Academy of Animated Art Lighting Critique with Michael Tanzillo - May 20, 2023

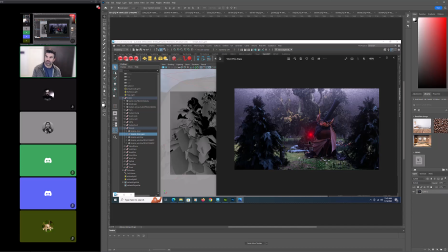[12:29]
So it's just like that, just telling that part of the story, connecting the bad thing to the thing, to the bad thing that could happen to the character it could happen to. Sure. So to just get more clarity, the volume, the atmospheric volume that I have going on the upper part of the image will be a separate path.
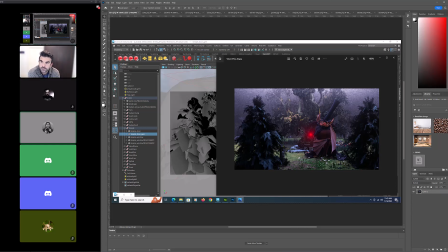[12:47]
Lighting itself would be a separate path. Fog would be a separate path. Yeah. Okay. All volumetrics, hazes, fogs, all that stuff I do separately because it's
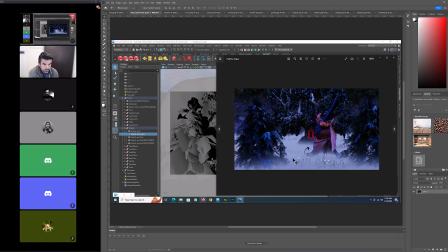[12:58]
like you can see it like this one. It's just like it just like dumps it everywhere, all the same thing, and you want to create more variation in there, and it's just easier to do that in the comp. Like if you get like Z depth with it, you can either increase it or decrease it as you get close to camera. So it's
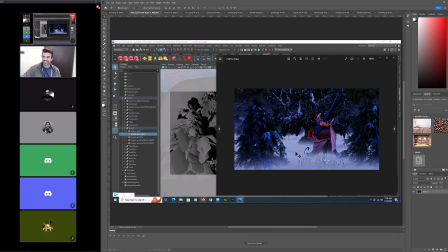[13:19]
you're gonna want to comp in this look a little bit because like in itself out of the render, especially out of Maya, it just looks flat and kind of not that dynamic. Okay, makes sense. Yeah, no problem. Perfect. Yeah. Thank you. Yeah, no problem.
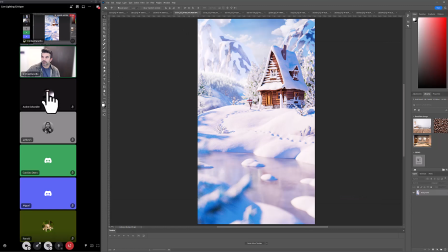[13:33]
Okay, cool. All right, Cora is not here, so we will come back to that.
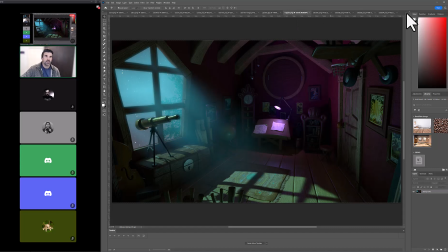[13:38]
Darwin, Gisella. All right, Miguel, you are here. Okay. And then, yes, and then other than Miguel, did anybody else have anything to review today? And then I'll go back to everybody else. All right, cool. All right, so let's take a look at Miguel. So, Miguel, I love what's outside the window.
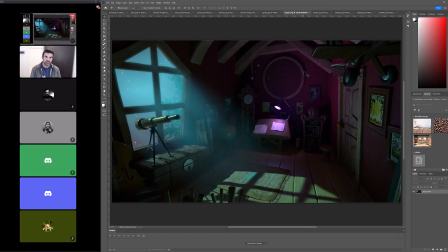[13:56]
Great addition. Let's see. The one thing about this is, like, if I step back and look at it, because now we've lost the brightness coming in that window, like, if I'm looking at it, and again, I just do my little trick to judge
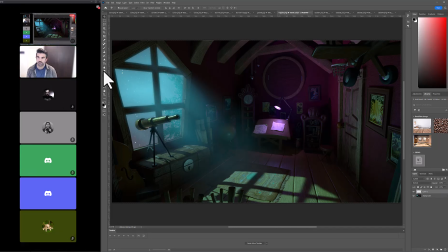[14:13]
luminosity, which is just dropping a black
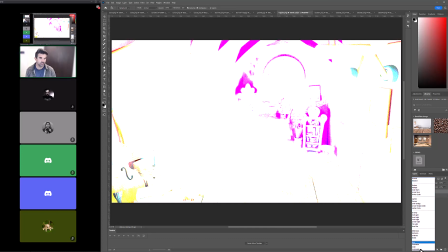[14:19]
color over everything, and then changing the layer operation to color.
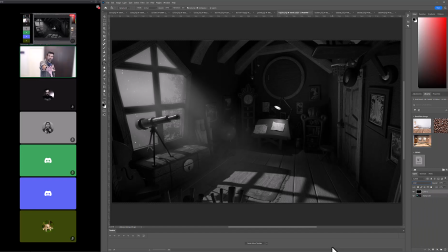[14:25]
So the spotlight, the lamp is bright, but everything else kind of is a mid-tone thing.
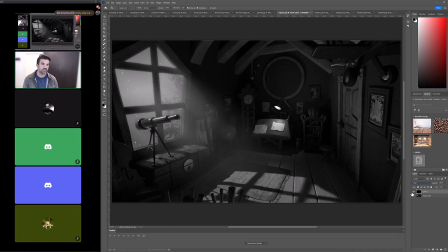[14:32]
And because what I'm reading is when I'm looking at this, I'm kind of just missing like some brighter elements in it. Even this light, I feel like could go brighter. And so when I look at the levels, do it again. The levels, you can see like everything is more towards the darks, which is fine in a night scene,
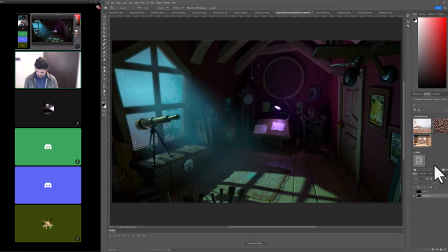[14:51]
but you want you want to get a little bit more of the brights in there. So I think, let me just push this up a little bit.
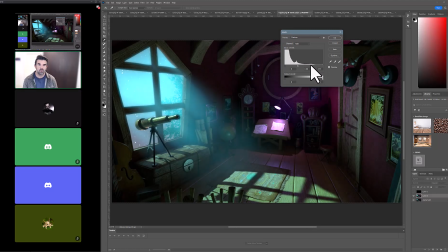[15:00]
So just like getting a little bit more of those brighter elements in there could be
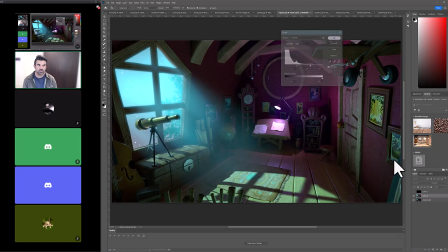[15:10]
helpful. And you see what it does, and then what it does to this light
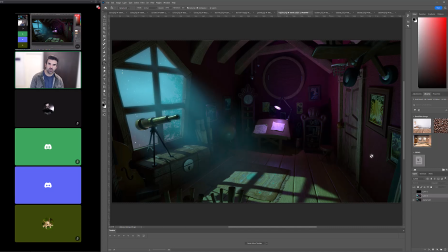[15:19]
is it takes it from a difference between seeing the bulb and the area around it to kind of just like making it a little bit brighter.
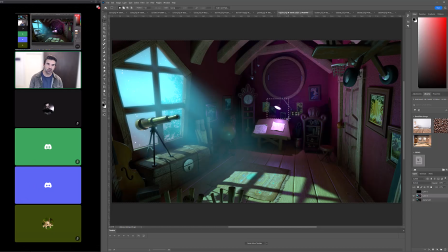[15:27]
And then what you can do is then you can glow that up. It's a little bigger.
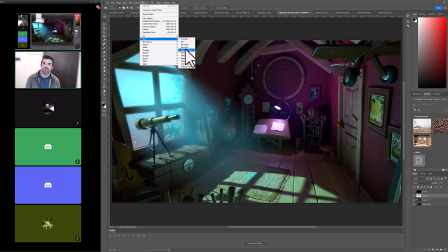[15:35]
Not that. Blur, Gaussian blur. My Photoshop is running slow today.
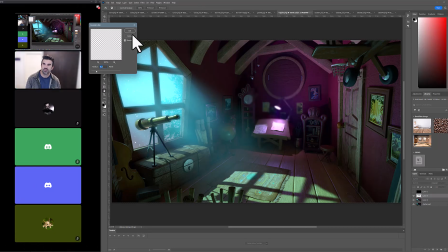[15:44]
All right, you can kind of blur this and then add it back over the top. Now it creates a little bit more glow back there. Maybe just kind of glow it up around it a little bit.
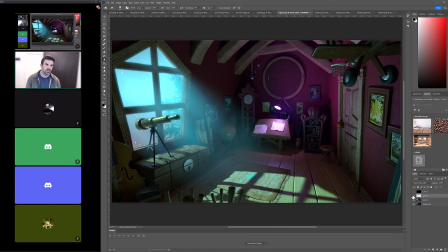[15:59]
So it's just got like a little bit more, don't want that down there. A little bit more, like, it just, because there's a lot of like the same elements in the air, the moisture or whatever that's causing this to be like a volumetric light would still be the same things in the air over there.
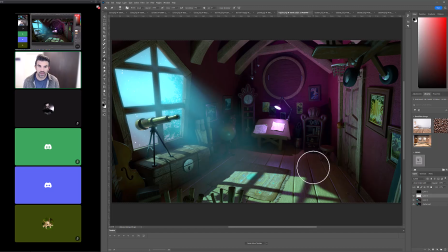[16:15]
So you'd want a little bit of volumetric back around that as well. Okay. Yeah, and then in terms of, let me get my pencil. And then in terms of some other elements, I think that
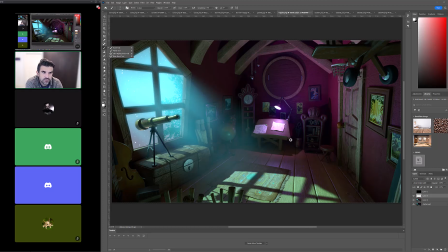[16:31]
I would, even though it's probably physically accurate or not that far off, I would soften these shadows just a touch. They feel a little bit hard lined, and just because it doesn't match with the mood of the scene, which is a little bit softer and glowier, and same thing with the shadow over here,
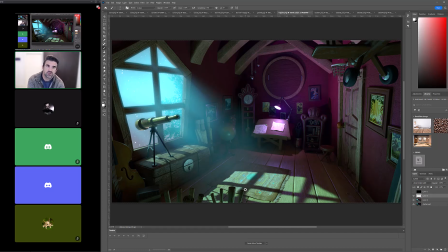[16:48]
assuming those are coming from the same light source, just to kind of create a little bit more softness. The pictures inside of everything help out a lot too. I'm trying to think if
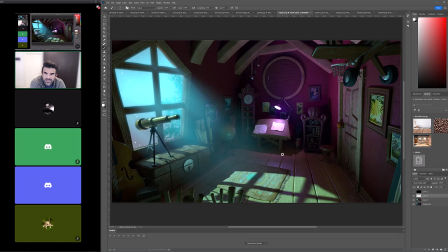[17:07]
adding a little bit of depth of field will help, but it's tough because we're kind of trying to view a few, like this is kind of a focus and this is kind of a focus. So maybe no depth of field on there would be good. Anybody else have any thoughts on this while I'm looking at it?
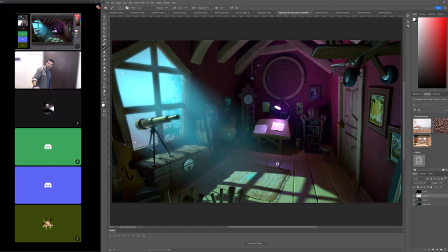Yeah. I think just pushing the brights a little bit more, getting a little bit more glow in there. There's something
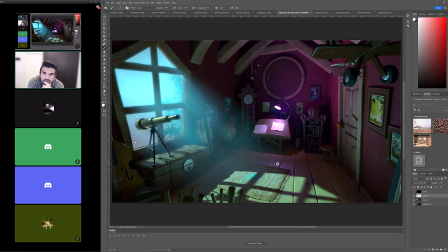[17:41]
about the haze. You know what it is? I think it's making the sky look a little bit too bright out there. So I'm like, okay. and basically, I mean, we'll go back to the original, so it won't just be like what I toned down.
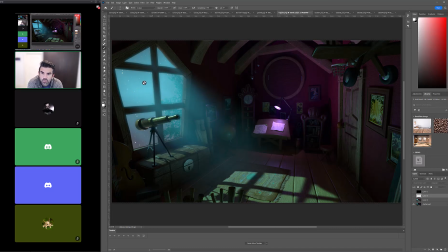[17:56]
But it feels like it's brightening up the sky. And so maybe it's like, I would say maybe just take down the value of the nighttime sky out there just a little bit. Just to kind of get that, because it feels almost like daytime out there.
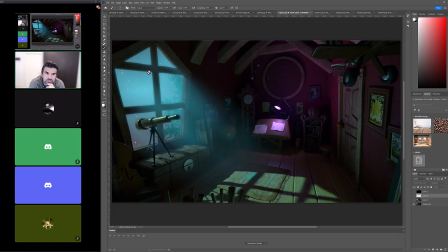[18:16]
Yeah, and then continue to try and work specular highlights into things in the surroundings too.
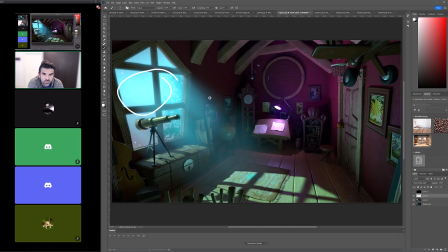[18:22]
Because there's some areas where it works really well, like again, like in the picture frame and especially on this. But there are other areas like the door and then kind of in the foreground here that we're kind of missing, and then kind of in here too. That it would be great to get a little bit more of that specular glancing angle stuff in there as well.
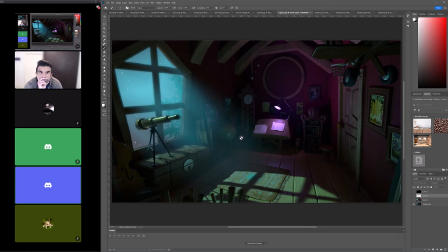[18:40]
Yeah, okay. Yeah, I looked at that and I saw it and I was like, I still need to work on that. Yeah, it's like an endless struggle, especially in these like night or scenes when lots of stuff's in shadow. It's just like continuing to push as much as you can to get shaping in there without adding too much diffuse light to make it look like it's actually in light.
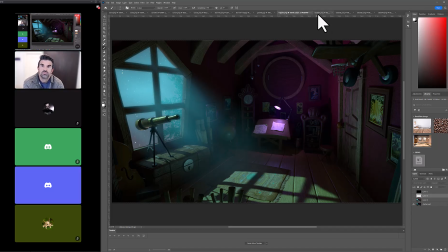[18:57]
You know what I mean? Yeah. All right, cool. All right, great. All right, we'll take a look at some of these other ones now.
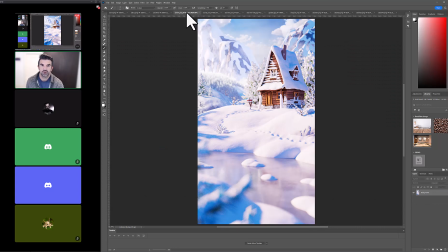[19:05]
First up, we got Cora. So this one's pretty straightforward. We've got a difference between smoke or no smoke. And I'm open to people disagreeing with me on this one, but I actually think that no smoke works better.
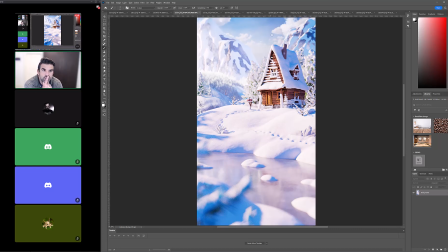[19:19]
I think that this one kind of creates a little bit of confusion up here between the smoke versus the cloud versus the mountain. Like it all just kind of muddles it up a little bit. I think this is a much cleaner composition.
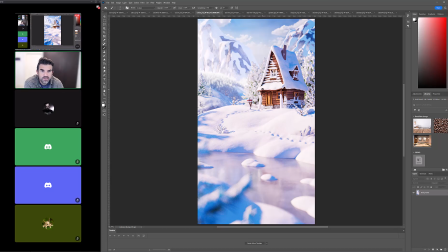[19:31]
And then in terms of the rest of it, I mean, I think it looks great. The only thing I would say is that there's still a lot of noise in the snow down here, as well as the foreground here. I would do either
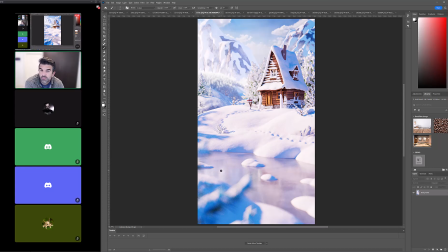[19:49]
some Photoshop stuff to clean it up, or some post-process stuff to clean it up, or we're about to hit the weekend. If you're going to take a Saturday or Sunday away from your computer, just crank up the settings and let it bake for a while, just to kind of clean up some of that noise. Anybody else have any thoughts on this, other than it looks good?
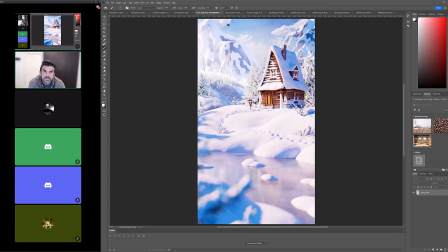[20:10]
Yeah, it looks great. Yeah, it really does. All right, cool. So next we'll jump into Darwin's here.
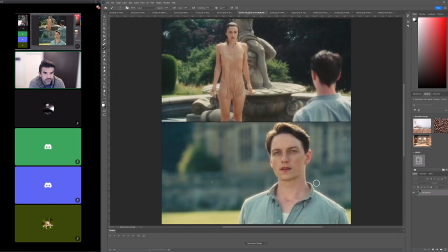[20:16]
So this is first some character lighting submission, looking like, I think it's from the movie Atonement, I think, if I remember right. But yeah, like kind of mimicking this thing.